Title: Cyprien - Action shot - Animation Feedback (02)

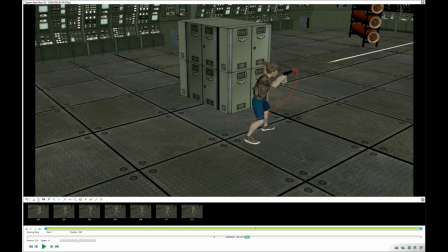28:59 And yeah, for the shooting, I would definitely add more recoil. Uh, so here, yeah, it's just the arms that are moving. His head is not moving.
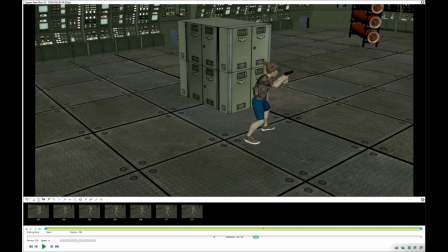29:12 Uh, yeah, the the the arm are moving all together as one piece with the gun. So yeah, you could break that down way more. Um,
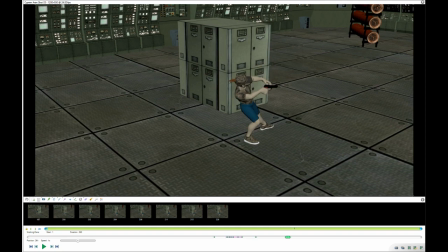29:31 what else? Sorry, I lost my my cursor.
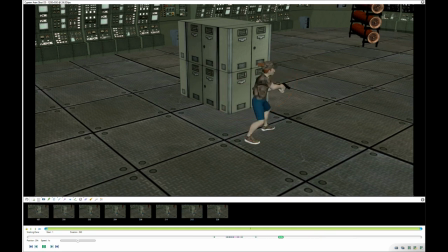So it's clearly being hit.
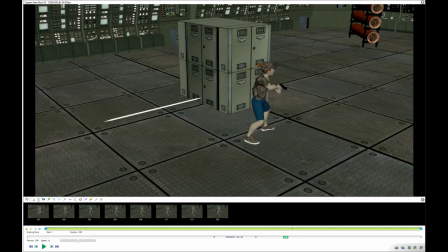30:06 This looks funny to me, but yeah, I guess if he's being hit on the chest, I mean on the shoulder rather, yeah, I would rotate I think that's what she did, but maybe it's not visible enough.
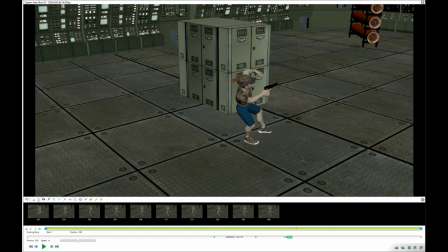30:25 I would rotate the chest a bit more, and definitely this is what leads the action, which is what you have. But I would definitely have more of a curve like this. So this is what you have, but you could
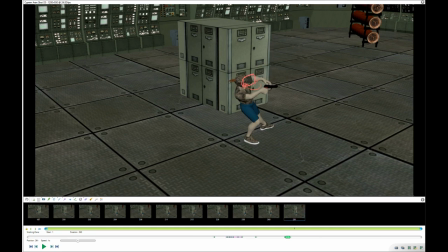30:44 emphasize that with the head as well, having the head, uh, you know, having the head still here, and here same like here is completely unbalanced with a hyperextended uh, feet, foot, sorry, leg.
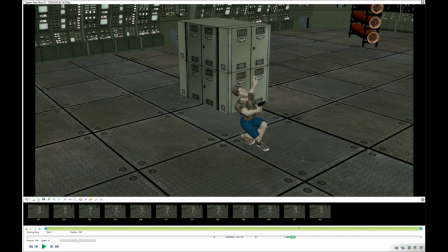31:05 This is quite funny. I like this this part here. Although it looks more like a clumsy guy, someone that you know, like just I don't know, did something to his ankle,
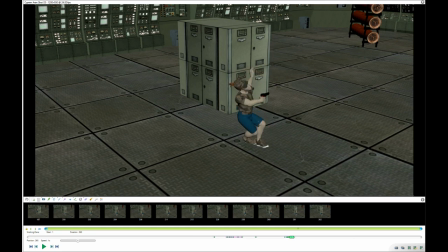31:22 like was walking and suddenly lose balance, and or someone that is fainting. That's someone that just got shot. Um, so yeah, I think here it's really cool.
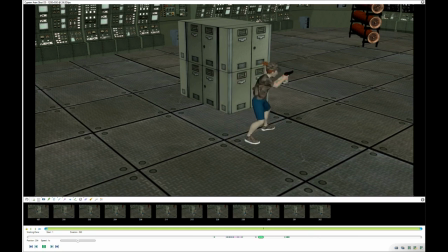31:36 To show that he's hurt is really nice as well. Here that's really clear. Um, but it holds a bit too long. If he's under fire, he's not undercover anymore.
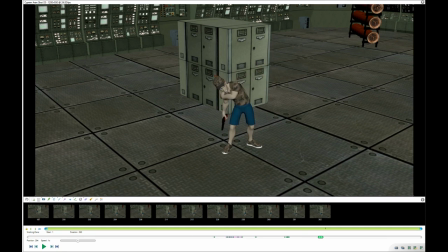31:50 So that's just something that I noticed. I love this pose. This pose is really cool. Just maybe if he was hurt in his shoulder, I don't think he would really be able to do that.
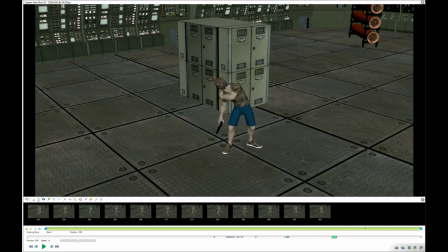32:08 Because here it almost looked like his shoulder is not, his arm is still functioning perfectly fine. So don't get me wrong, I love this pose. I think you nailed this pose. It's really nice.
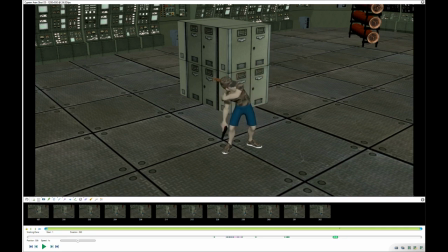32:22 But I would have gone from this pose to this pose differently than how smooth it went. Also, check you've got a weird shoulder action here.
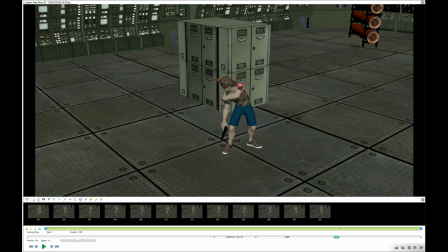32:40 It's the pose as well. It just looked like he doesn't have any shoulder. So uh, I guess it would need to be a bit lower. Yeah.
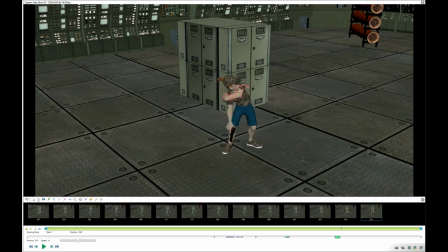32:58 And also, yeah, here you do have like a weird rotation here. Yeah, but this is a nice pose.